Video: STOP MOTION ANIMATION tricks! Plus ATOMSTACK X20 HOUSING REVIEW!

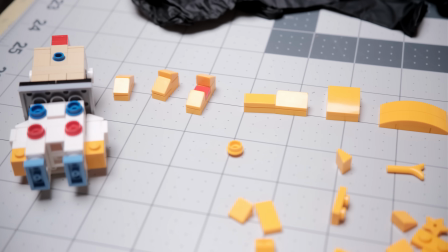[8:25]
By replacing all or part of your character with a different object that has some similar to it, alright,
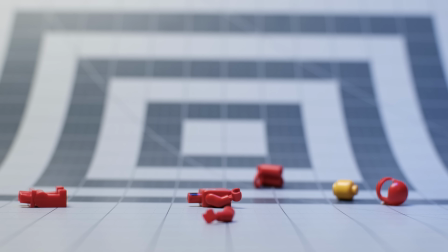[8:34]
you can economically accomplish things like motion blur.
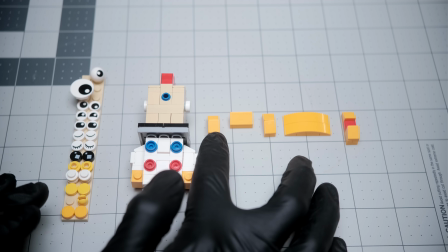[8:42]
And another tip is to have all your replacement pieces prepared in advance, alright?
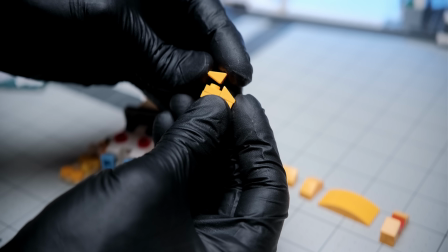[8:49]
You don't want to be trying to build a map and then, stick it on there.
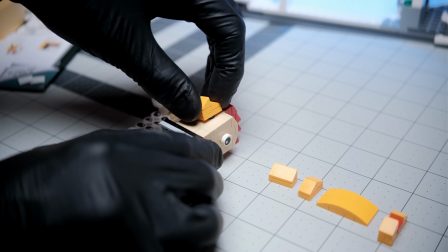[8:54]
You want to have them ready to go.
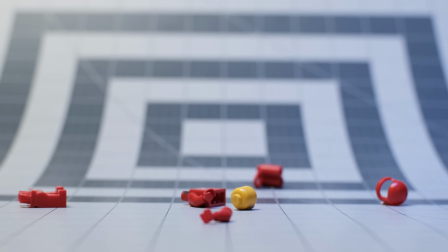[8:59]
But to really get the most out of each frame,
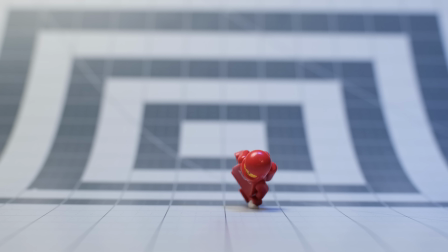[9:05]
always look for opportunities to use repetition.
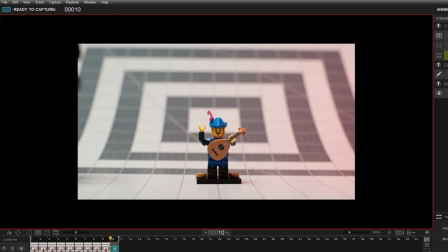[9:09]
As long as you can begin and end your movement at approximately the same points,
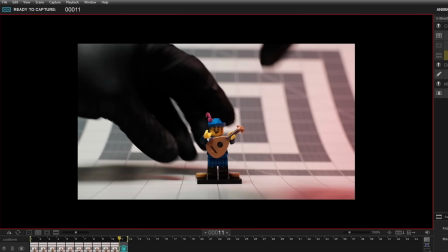[9:15]
then effectively you have a loopable animation.
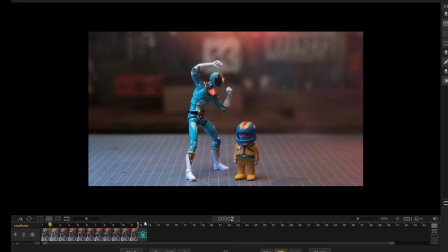[9:23]
Here we have only 11 frames being played indefinitely. The loop is certainly not perfect, alright, but even if you can loop just one extra time, that's twice the payback for your effort.
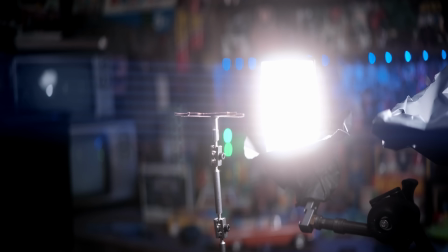[9:38]
And if you can separate your subject from the background, then you get even more mileage.
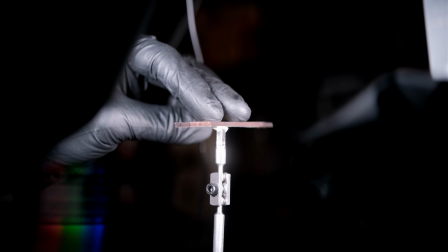[9:45]
Here's a running dog sequence I cut out on the Atomstack X20 laser.
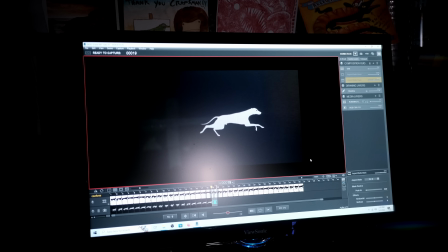[9:51]
I shot the dog's frames against black so that I could animate a moving background.
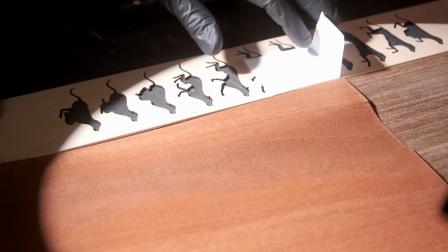[9:57]
I'm using a little piece of paper right there, see, to help me keep my distance incrementation even.
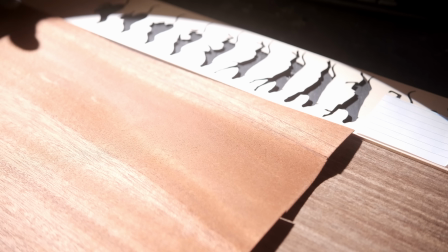[10:07]
So I just slide it down. Here's our background with a little motion blur edit. Here's a little doggy, and here's both of them.
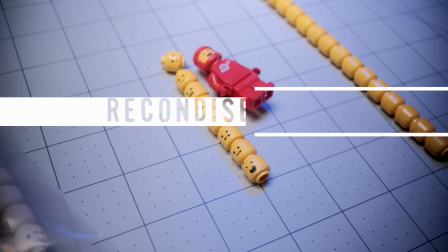[10:22]
Repetition. Here's another tip. Reconsider whether you need to use Lipsync.
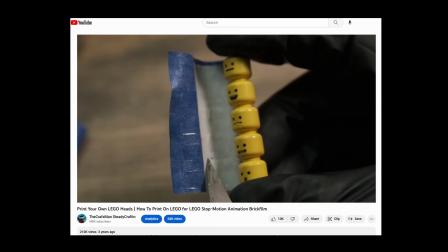[10:30]
It's possible to do Lipsync in camera, as we've covered this before, but have you considered
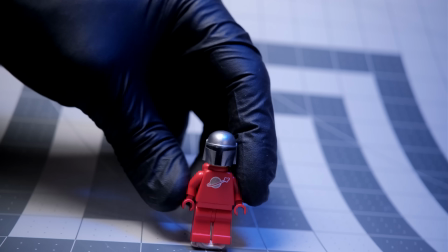[10:40]
a helmet?
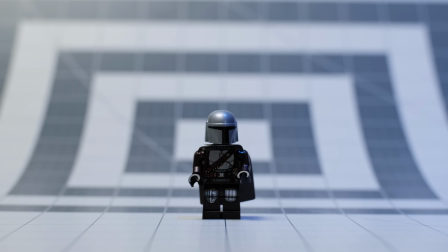[10:42]
Putting our main character in a helmet was the only way I would even attempt such a dialogue-heavy script.
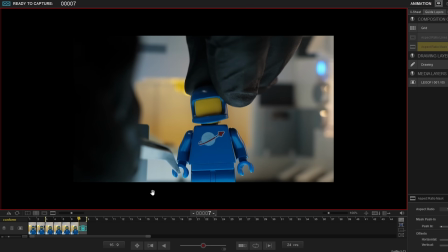[10:50]
The more you can do in camera, the better.
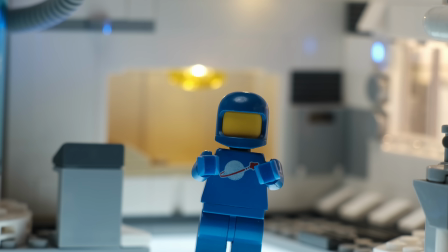[10:55]
But please be advised that you can straight up do the lip sync on the computer.
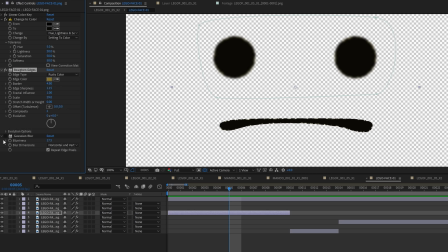[11:00]
If you do, remember to color match the blackness, roughen the edges, and add a little blur to make it look realistic.
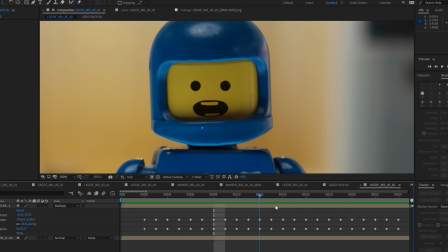[11:10]
There's a link to these mouth shapes in the description. Also, here's another tip.
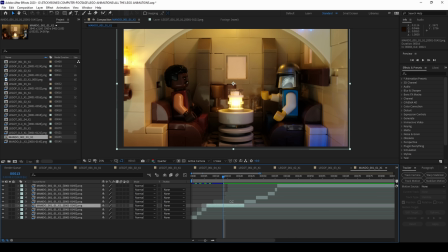[11:20]
The next one I sort of hate to say it because it's gonna upset some filmmakers, but remember, you can fix it in post.
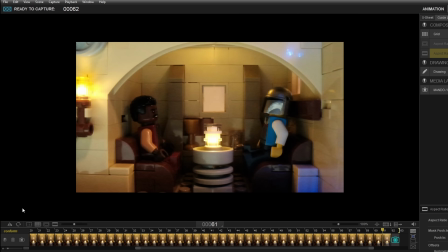[11:29]
I use Rectify to keep everything starting with an R. But here's the truth.
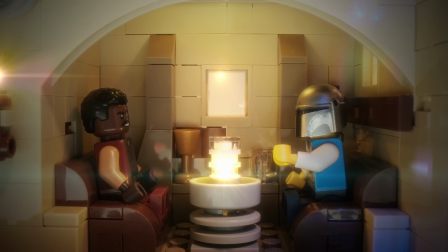[11:36]
Remember the cantina scene? It looks relatively smooth, right?
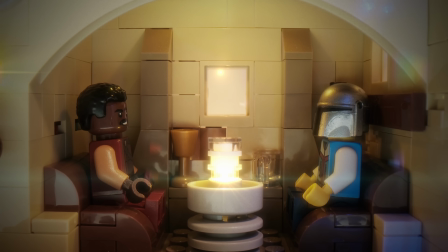[11:42]
As far as animation, smooth enough for stop motion. But now I'm about to reveal how it actually looked before post-processing.
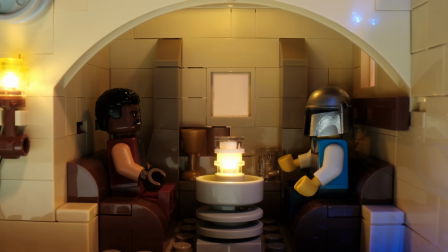[11:53]
Look at this mess. I wanted to make sure I show you all this because what I didn't want to happen was for you to start animating and then bump into something halfway through and think, oh, I ruined it, I'm bad at this. No. Anytime you run into a situation where you think you wasted 52 minutes,
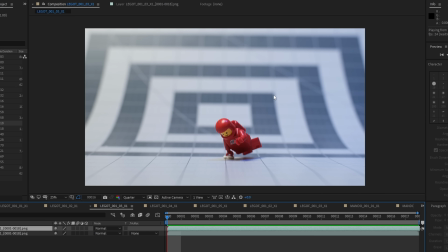[12:12]
recall back to Craftman fixing some janky shake animation using a single still frame
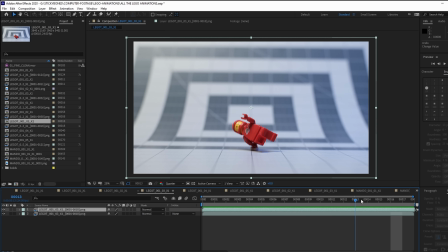[12:21]
and simple masking to blend my static stationary still footage with the animated elements.